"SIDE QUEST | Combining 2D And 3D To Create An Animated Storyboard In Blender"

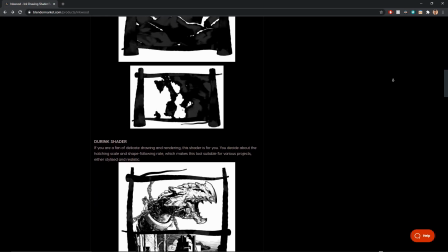4:17 And for anyone watching this video, if you use the promo code
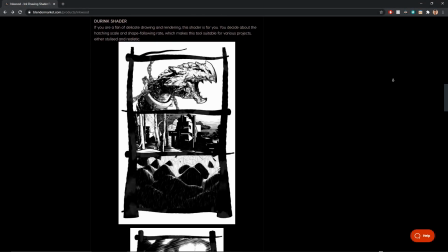4:24 Inkwood-PolyCosm, the first 100 people to use the code will get 5% off.
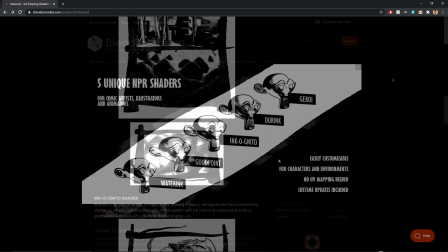4:28 The shader pack is super versatile and ships with a few presets that are super easy to customize.
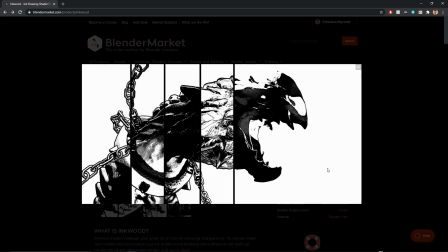4:35 Seeing how next month is Daily Ink Artwork Month, like I mentioned,
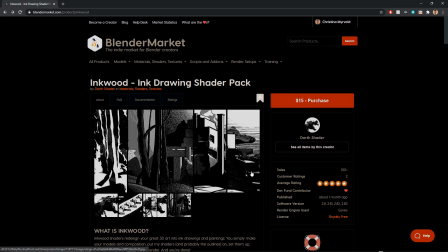4:40 this is perfect for any 3D artist wanting to participate,
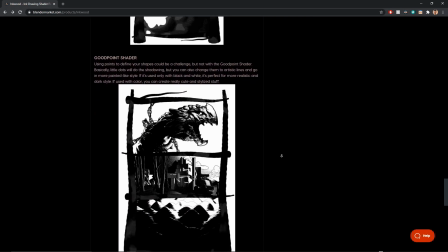4:44 or if you maybe want to combine some 2D, 3D like we're doing in this video.
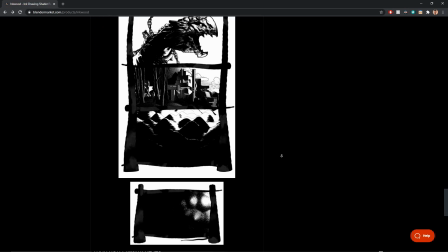4:49 Go grab a pack, it's great, honestly. The key with interiors like this is to think about the story.
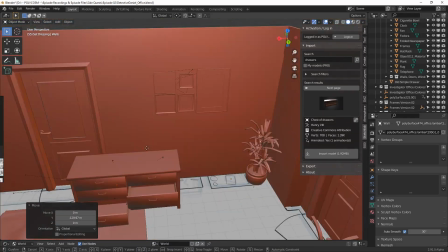4:59 Interiors, just like a character's appearance or wardrobe choice, can tell you a lot about them.
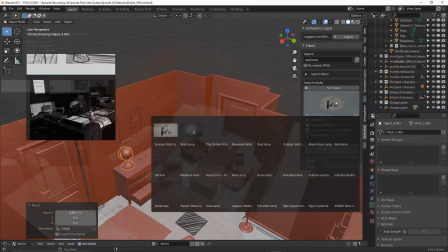5:05 Ask yourself, just with simple forms and no texture applied, how can you tell that story through a 3D environment?
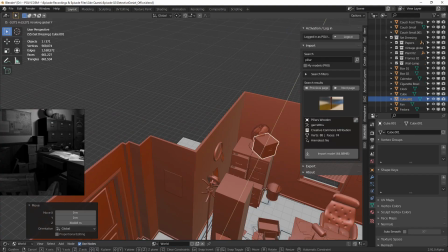5:13 For this environment, I was thinking of having case file boxes scattered all around the room and file cabinet drawers open.
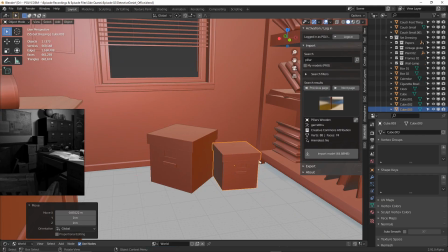5:22 Maybe our detective is a bit of a scatterbrain.
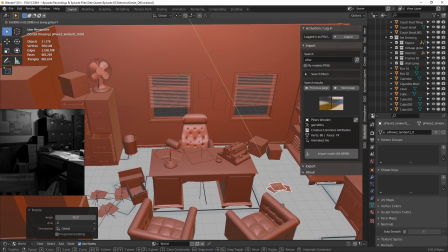5:25 When he gets fixated on something, he gets obsessive, opening drawers, scattering papers, and so on.
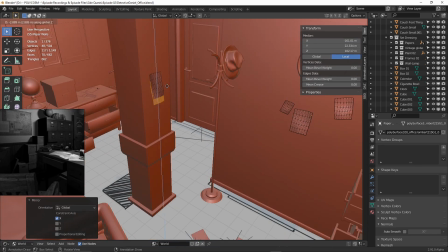5:32 Just thinking about getting to the bottom of the case and not really caring about the mess he's creating.
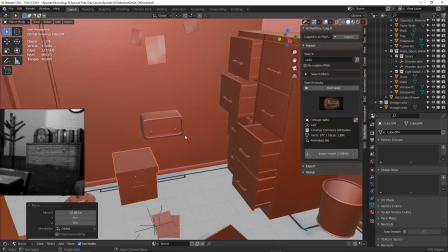5:38 And take the radio I added in. I added that on top of the boxes.
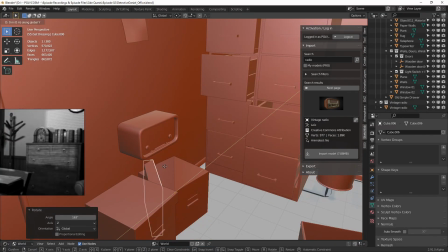5:44 Perhaps he plays this while he's looking through the files as a way of thinking clearer?
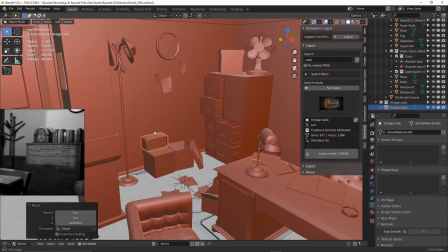5:49 Little moments like that scattered all over the room will add a lot of personality.
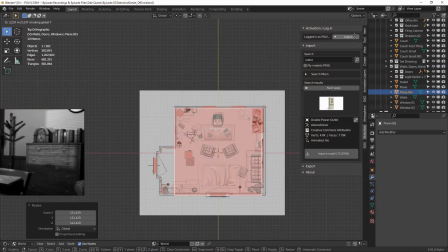5:55 In the end, we didn't really end up seeing a lot of these things,
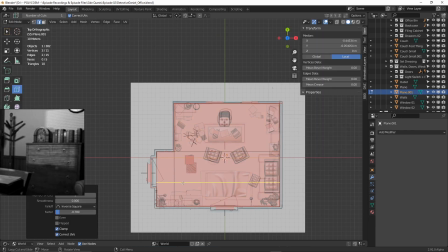5:59 but I personally think this type of set dressing is super fun to do and it's actually really good practice.
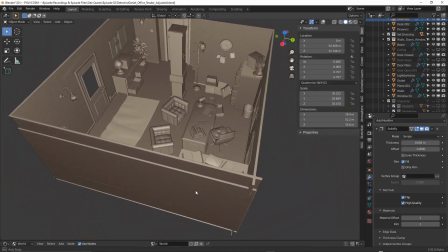6:07 Alright, after spending a couple of hours kit bashing, this is what I had in the end.
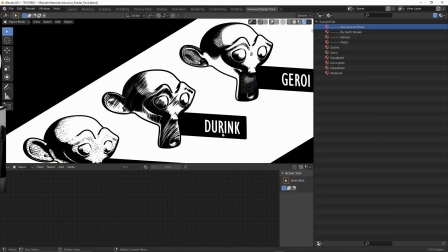6:12 At this point, I wanted to add the ink shader, so Omerjan and I went through all of the different styles,
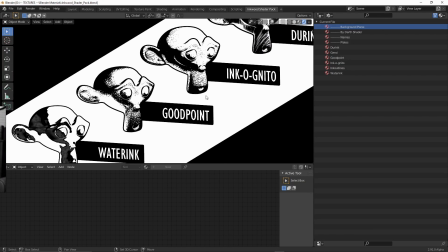6:19 and in the end we actually decided on Durink plus the outline material.
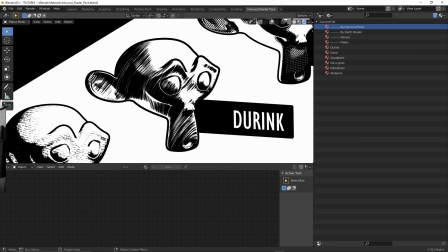6:25 We thought that style would be the easiest to replicate for the characters Omerjan would be drawing into the scene, and also we thought it just looked really cool.
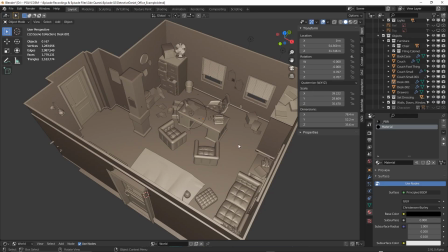6:34 Back over in Blender, I selected all of the models with A, went to the material panel, and after getting rid of all the material slots, I pressed the little arrow button key and chose Copy Material to Selected.
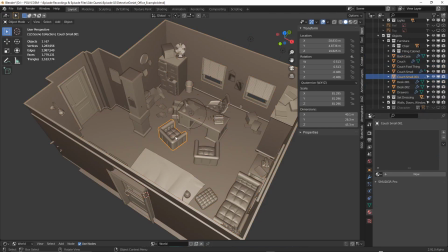6:48 This basically copies the non-existent materials to all of the models, so they'll all have no materials. Then I went into File, Append, and chose our ink shader file.
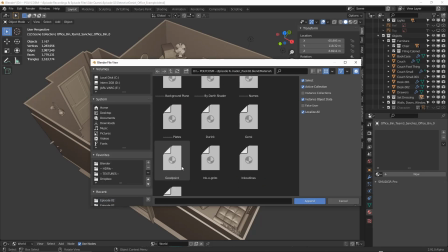7:00 In Materials, I chose both the Durink and Outline.
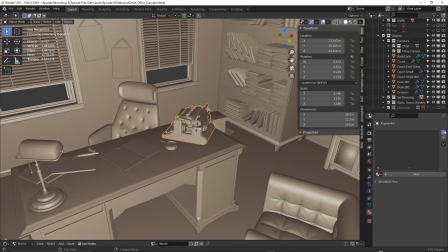7:05 Then I selected one model, added the Durink material in a new slot by pressing the plus button, then added the ink outline material in a new slot, hit A again, and chose to copy material to selected again.
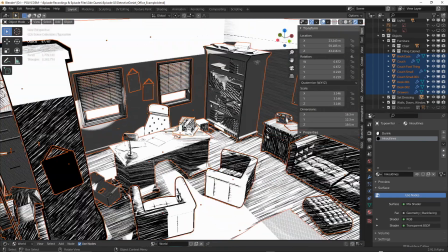7:19 The ink shader needed a lot of adjusting, but before I got to that,
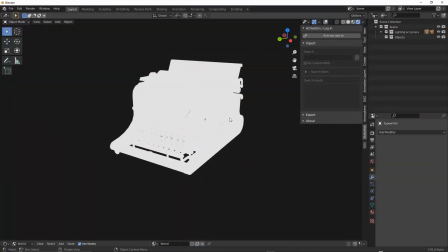7:23 I needed to add the outline by individually selecting the different models and adding a solidify modifier. In the settings panel, choose to flip the normals and write in 1 for both the material offset and rim.
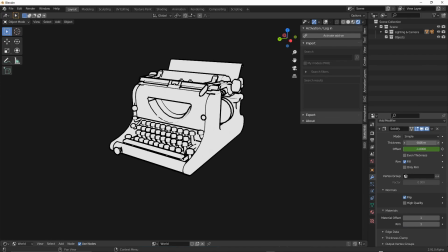7:38 We can adjust the thickness of the line art by adjusting the thickness up here. Different models will generate different results every time,
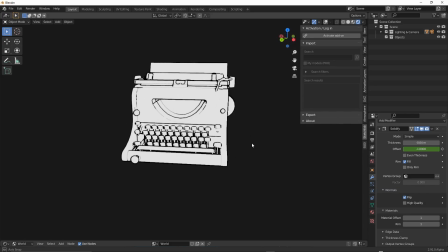7:47 so sometimes you might need to go into the negative direction for the lines to look the best.
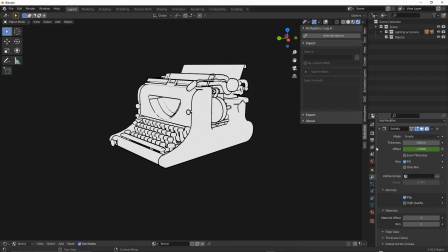7:53 Before doing anything else, Mathieu, I really hope I'm pronouncing that correctly, recommends changing the view transform setting under color management to standard and look to none.
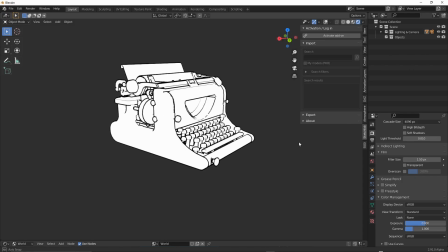8:05 This is to kind of avoid the shader looking blown out.
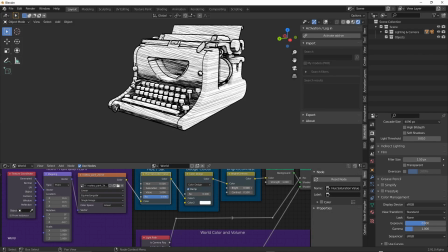8:09 It's also worth noting that any HDRI in the scene will affect the shader,
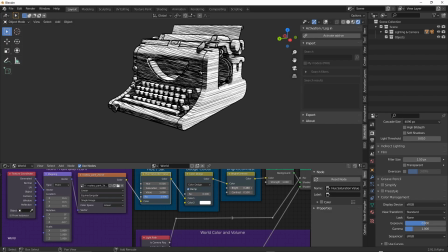8:14 as well as any lights in the scene, so just be wary of that.
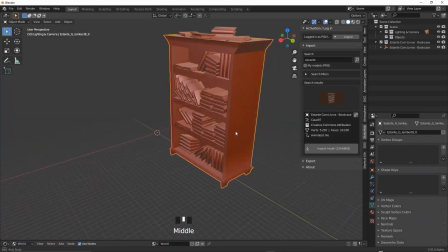8:19 Okay, so this is sort of an annoying process to do on each individual mesh in the scene.